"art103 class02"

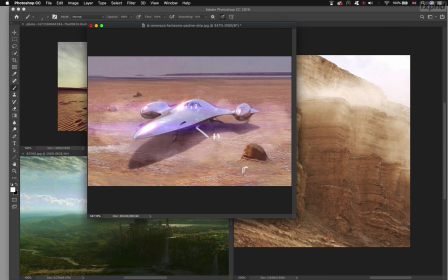If we had like just a flower here, or a horse, or something that we know the size, yeah, that's my horse. You could assess how big this ship is, but without that, with none of this information, you're stuck.
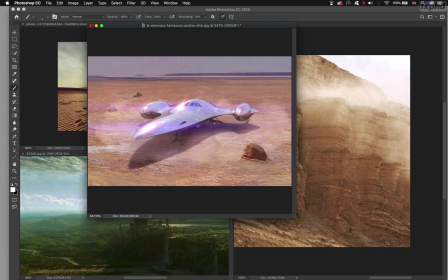You have no idea of how big this element is. So that is really important to consider that.
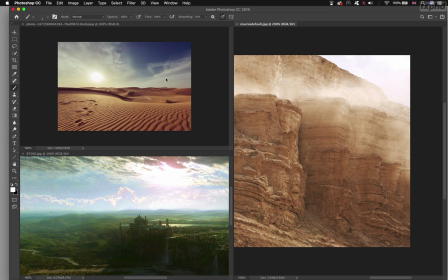That works also for pure natural things. Like if I look at this image here, how big are these rocks?
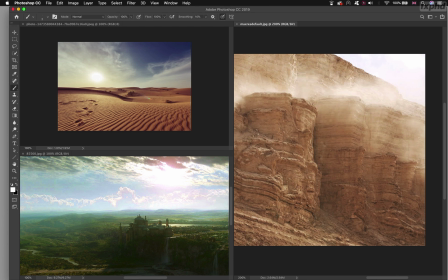How big is that? Is that like a whole cliff of a big mountain? Is that a huge mountain? If I had to draw someone in the picture, it could totally be that sort of scale. That would totally work in here because, or even smaller, because you can see this sort of formation, in
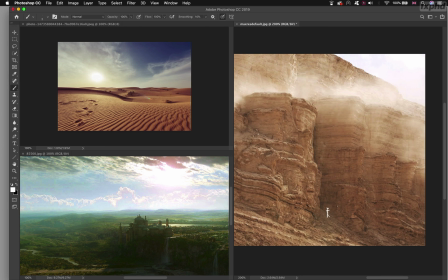the desert, where that's actually the size of it and the scale of it.
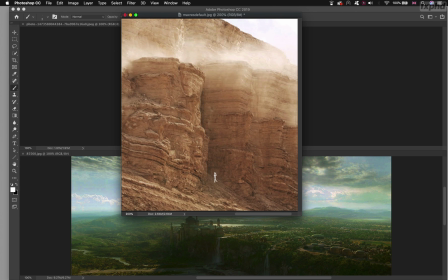But that's not the case in this image, because if I reveal that, suddenly if I move a bit, I see the size of someone here.
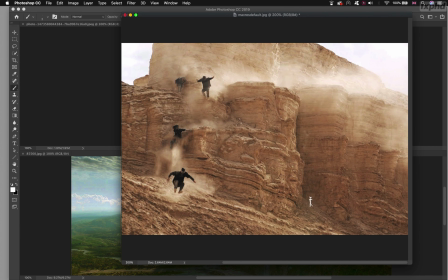And oh wow, that is actually way smaller than what I was anticipating, because now I have the reference of this guy jumping around, so I can assess how big that is.
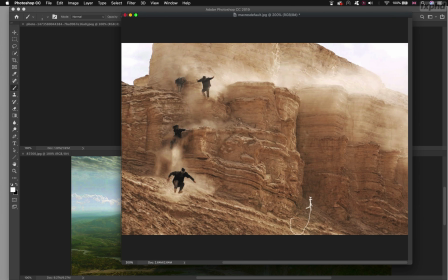So now my small man here looks ridiculously small, because that's not viable with the rest of the image. Without this ref, that would work. So again,
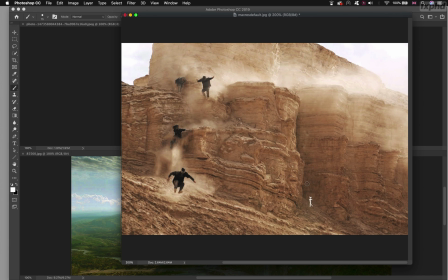having a reference in the image and enough small details to give you this reference is the way for you to understand how big things are.
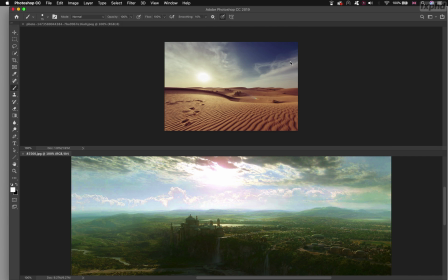A last couple, desert. Desert is another example where you're going to have some trouble.
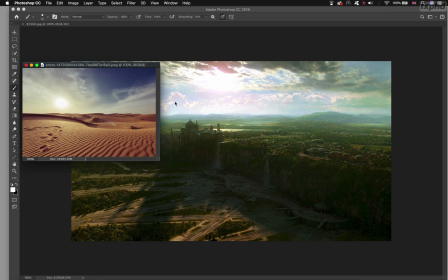Sorry, that's this one. Because it's really difficult to assess anything.
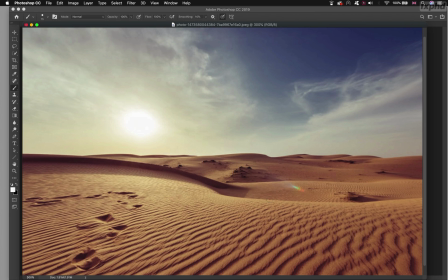If you look at this image, how can you say how big that is? You can't, because you don't have any details at all.
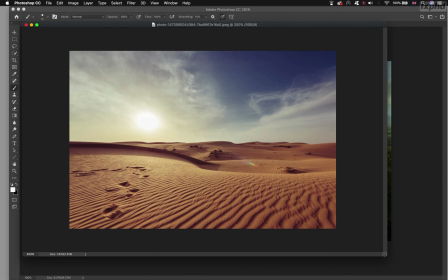So if you're working on an image, if you're working on a matte painting, for example, for a desert, or if you need to scatter or create like an environment, a 3D environment of desert, you're going to have to give more reference than that. So this is why you're going to have to add a few trees if you have like the possibility, like
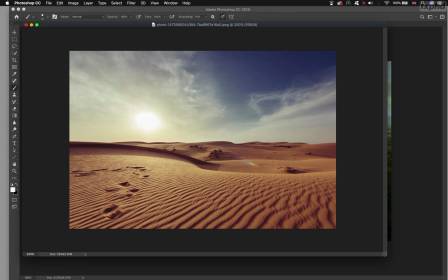cactus or that sort of things, or bushes, or any sort of thing that you can know the scale of. Obviously here we have like footsteps, so you can assess a little bit something, but again, it's not like massively recognizable,
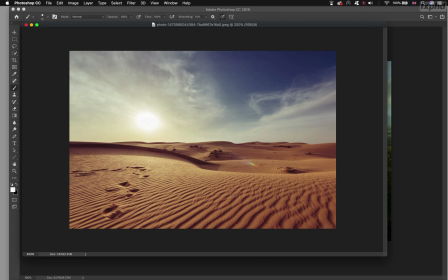so I cannot really say how big this mountain is. And if I have someone, if my someone would be like that, number one, which is totally possible, or if he would be like that,
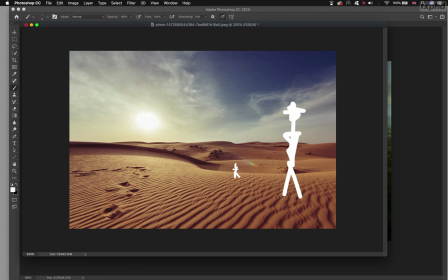number two, which again is totally plausible. So that is a main concern. So you have to bring some elements. It can be a rock, it can be like a small stone, it can be anything, but you have to give a ref to understand things.
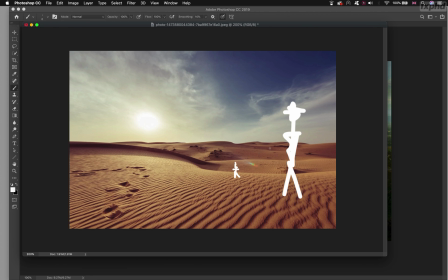And that is what the details are meant to do. So that is one very important step. And then you can really create the impression of something being huge and very,
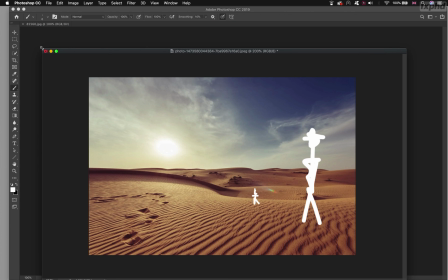very, how to say that, rich in terms of details and contrast.
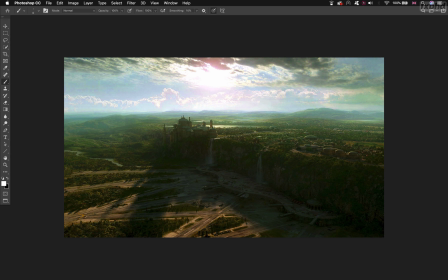So I'm going to finish with this image, which I think is a brilliant example of that, because so the bottom part is not that important,
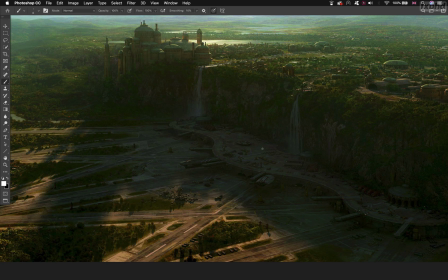because in the film Star Wars, I think it's episode 1, this one, you would be covered, or maybe 2, you would have like some ships and stuff that you would be animated in front of that, so that's why it's relatively empty.
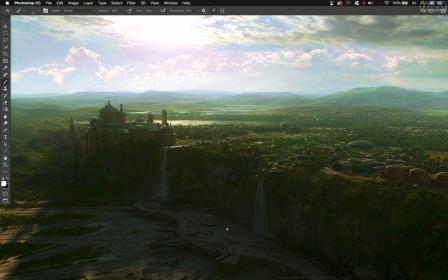But if you look at the rest of the city here, like you can really tell how big and how immense everything is, especially the size of this castle, because if you look only at the castle on its own and you forget everything around,
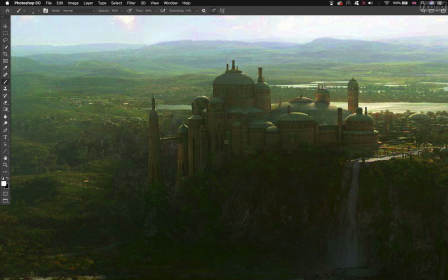you're like, not sure about the scale of everything here. Is that like just a palace? Is that like a massive castle? Like, it's a bit difficult to say.
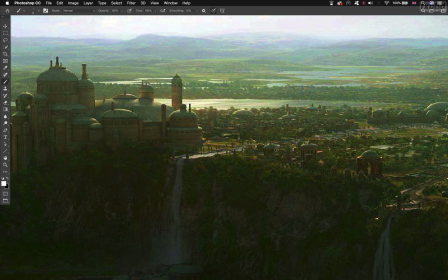But because this castle is put right next to some other elements that you understand,
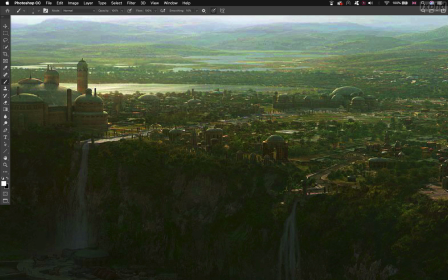then suddenly it becomes massive, because you have enough ref.
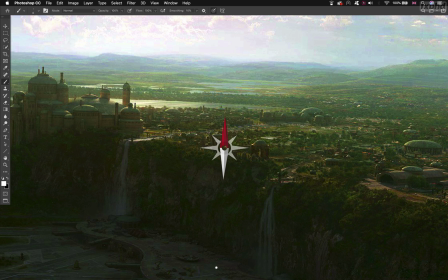You have enough ref to understand how big these are. You have trees, so you know the size of trees. You have roads. You've got other buildings.
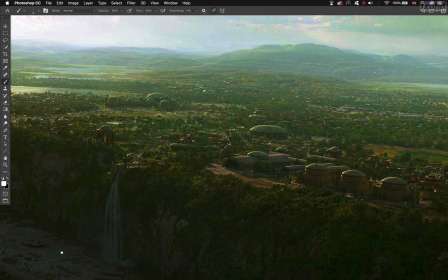You have vehicles. You almost see people.
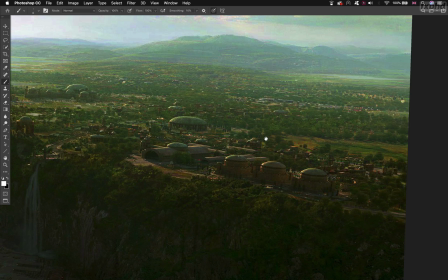So a lot of details everywhere, and a good mixture of 3D and 2D, because you have a lot of matte painting for that, like with the trees and stuff. So that brings the realism up.
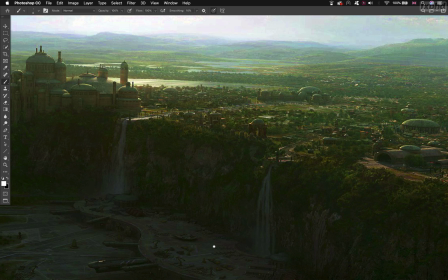But at least in 3D, we use the 3D tool to scatter a lot of elements and small assets that we understand the scale of.
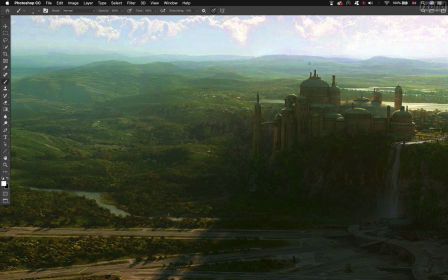And the light is also quite interesting, because reveals a few details, reveals here the landscape.
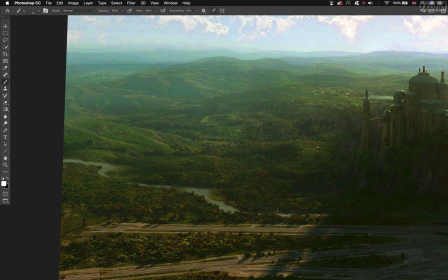So again, you can assess this sort of landscape and vista, because you are used to see that sort of thing. So you can assess that with this sort of haze, with this sort of shapes of the mountains and this sort of details,
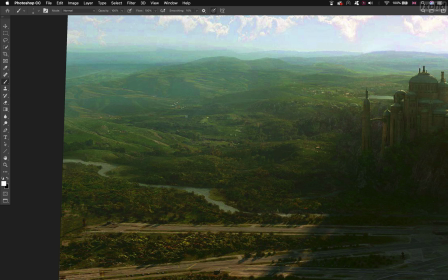that you can assess how big and far away this view is, how open this view is.
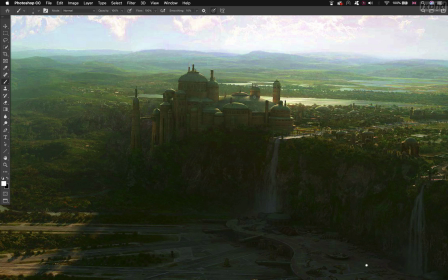And because you know how big now this view is, you can say, oh wow, actually this, if I look at this whole picture,
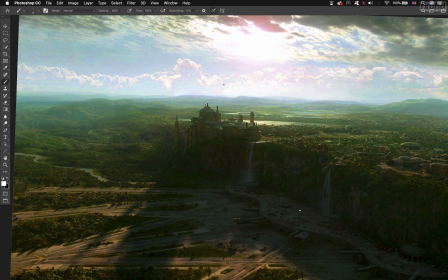this is massive, this is a huge castle, because it takes that much space, where this is already something that I assess as being really big. Also, the details of the water here gives me a sense of scale. So sense of scale for the castle.
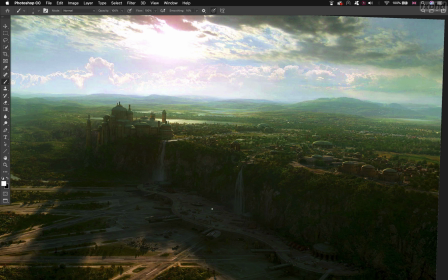So everything is really pointing in the direction of setting this scene as being a huge scene.
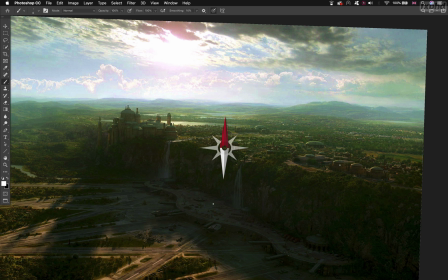And that works really well because of the use of a lot of details, a lot of small elements and recognizable elements everywhere. Even the clouds are relatively well done, constructed with a nice perspective coming from the foreground to the background, and then you lose them in the distant background.
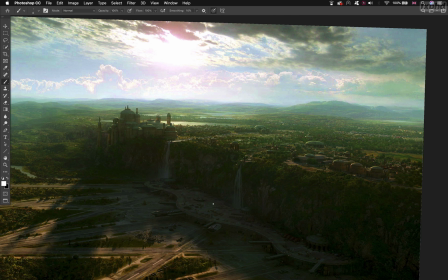So that's it. Huge castle here, very tiny small houses there, but you know the size of a house, so automatically you understand how big everything is. So that's how you're gonna do that. Details and
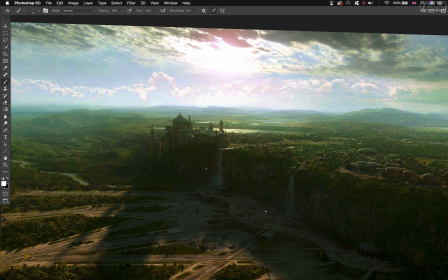understanding of the scale of these details is what you need to remember from that class, because that's what you're going to have to do either in 3D by placing the right amount of elements at the right scale in the right position,
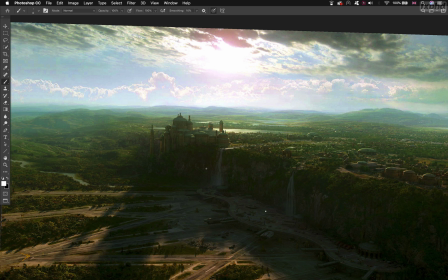or in your DMP by painting additional elements if needed anywhere you're going to need them, so you can really understand how big what you are trying to show is. Obviously, if the point is to make it looking really big, so you can really take something which is relatively flat,
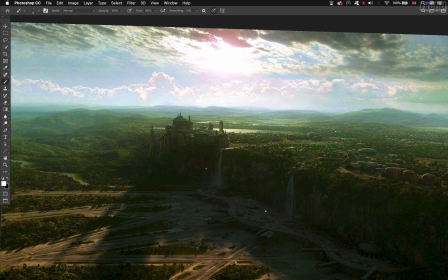and just by reducing the size of the details on it, you're going to start to look really big. So that's quite interesting technique.
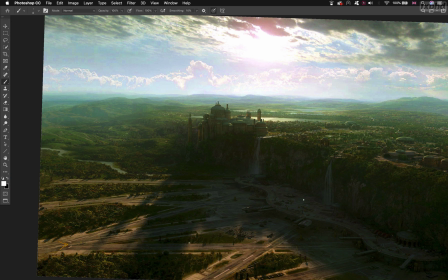And of course, the repetition of small elements that you know, like window,
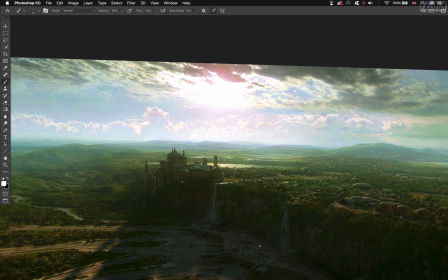antennas, that sort of things, to also guide you through the perspectives lines to make you understand how tall something is, how far away something here is, or how deep something is. So that's it, guys.
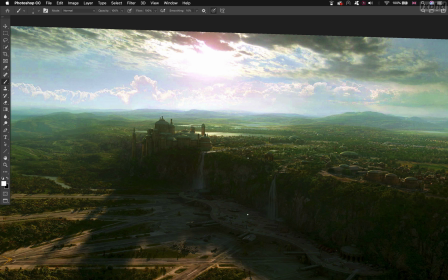Hope you enjoyed. If you have any questions, feel free to leave a message on the forum, and I'd be very happy to talk to you. And again, if you have the opportunity to try to test everything I'm telling you in these classes by just going outside and take your pictures of your photo or your phone,
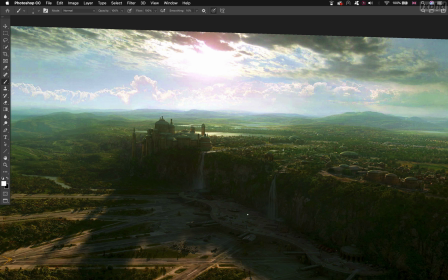of something to illustrate what we've just talked about, that would be amazing, because that's probably the best way for you to learn and really understand what I'm trying to explain.